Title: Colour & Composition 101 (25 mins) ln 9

Hello, brother. Look at this. And this. And also this. And now, finally tell me, what was similar between those things? Well, in the milliseconds that I showed them to you too, you may have found that each picture has a certain feel or vibe associated with it. This one feels cozy. This one, it feels camper-ish, if that's even a feeling. And this one feels weird. Why? Well, there are a lot of reasons. And the three most common answers, or the three most widely accepted answers, would be composition, hue, and value. In this video, I'm gonna give you lessons on three of those things. So if you're like, wait, what the hell is value? Well, let me show you right now. So you saw that too, right? This Indian ink sketch. This too makes you feel something, right? It's like this impending doom in a comedic sense, right? So that was composition and value in play. And these images are hue, value, and composition together in play. And if you're like, what the hell is hue? What the hell is value? Let me teach you right in this video as we get right into the concepts app.
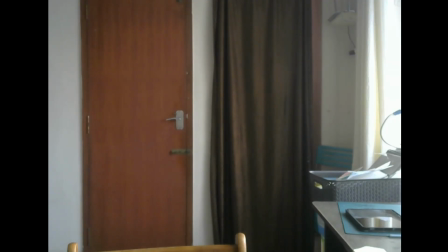Yeah, so what I'm actually going to do right now is I'm gonna play you a clip from the past time when I actually first recorded a video for composition. It's very filmic and I think you'll like it better than me just explaining the theory. So let's get into that. Right now, I'm gonna teach you the basics of shot composition, and it's from the filmmaker's point of view.
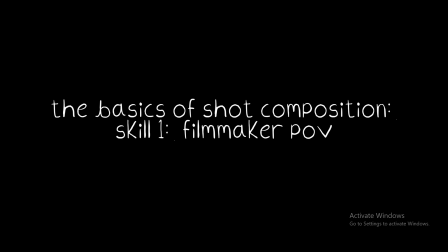142s
Believe me, boys, these guys, they've got it down. And that's why I'm gonna teach you shot composition from the lens of a filmmaker.
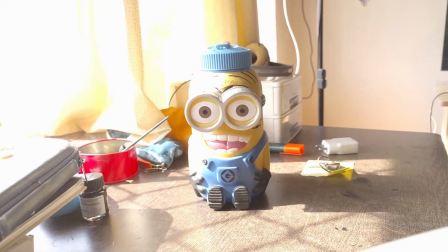150s
Now, look at this shot. It's empty, nothing's going on, but now we have Minion at the center, and everything's focused on him.
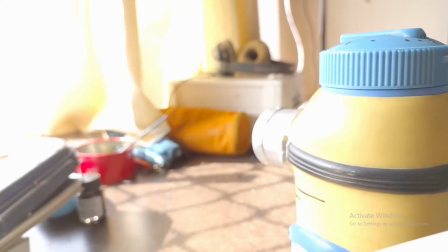157s
And keeping things at the center is one way of focusing. But look, he's on a different side, and since he's fat, he's gonna attract attention to the other side.
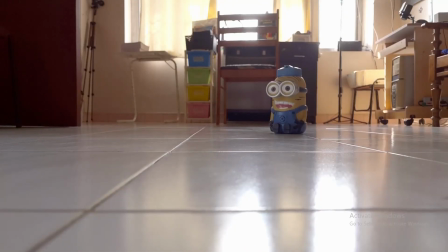165s
Like your eyes go from big to small. And now the lines on the floor, they're leading up to the minion, and you're able to see him.
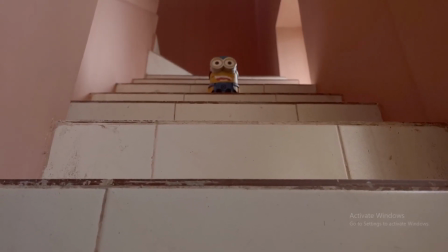172s
Now shapes big to small take us to the minion. Like our eyes go from shapes big to shapes small.
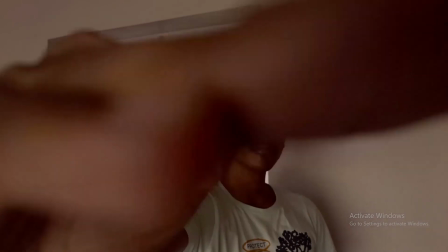178s
And this is me, by the way. And we're at the same eye level. And we're kind of feeling equivalent right now.
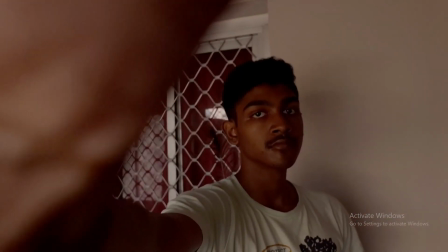185s
Why? Because you and I, in real life, if we met, we'd feel the same way.
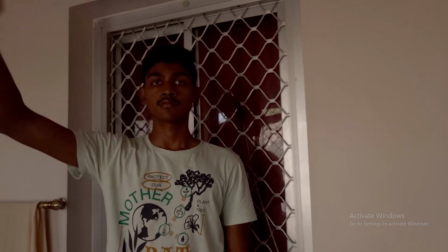190s
But if my eye level is higher than yours, in real life, you're gonna feel like a teenager compared to me, who's an adult and is 182 centimeters tall.
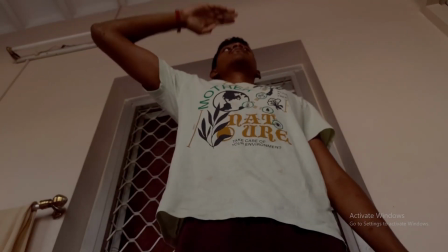199s
And, well, now I look like a giant because your eye level is so low that you feel like a baby as compared to me, a proper adult.
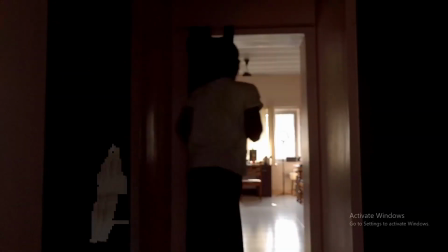210s
Okay, that's it. Now I'm going to go and sit there.
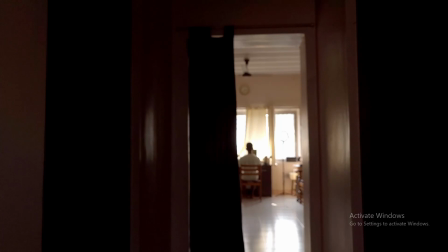214s
This shot kind of feels like it's lonely because you're looking from a place where you feel like you're not supposed to be there, it's dark. And I've also framed myself in so that the focus of the shot is me and you feel like you're standing there and looking at me.
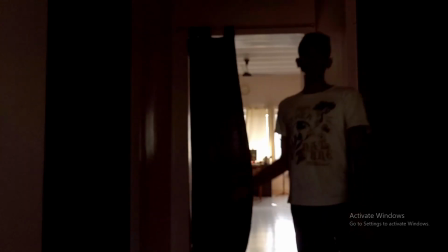228s
Do you get what I'm doing here? And yeah, that's what I want to make you feel in that one.
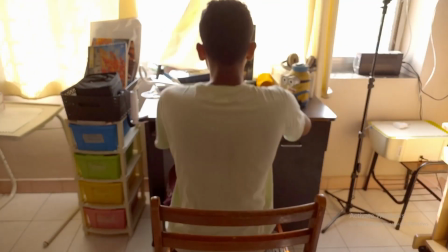234s
Now, this doesn't carry a lot of meaning, but I put it in to show you that even normal shots can pass.
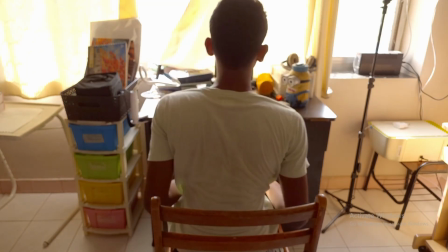239s
This feels like you're standing next to me and you're observing my actions. And if I wanted to do that, I can use that shot here too. And yep, that's your mini shot composition course.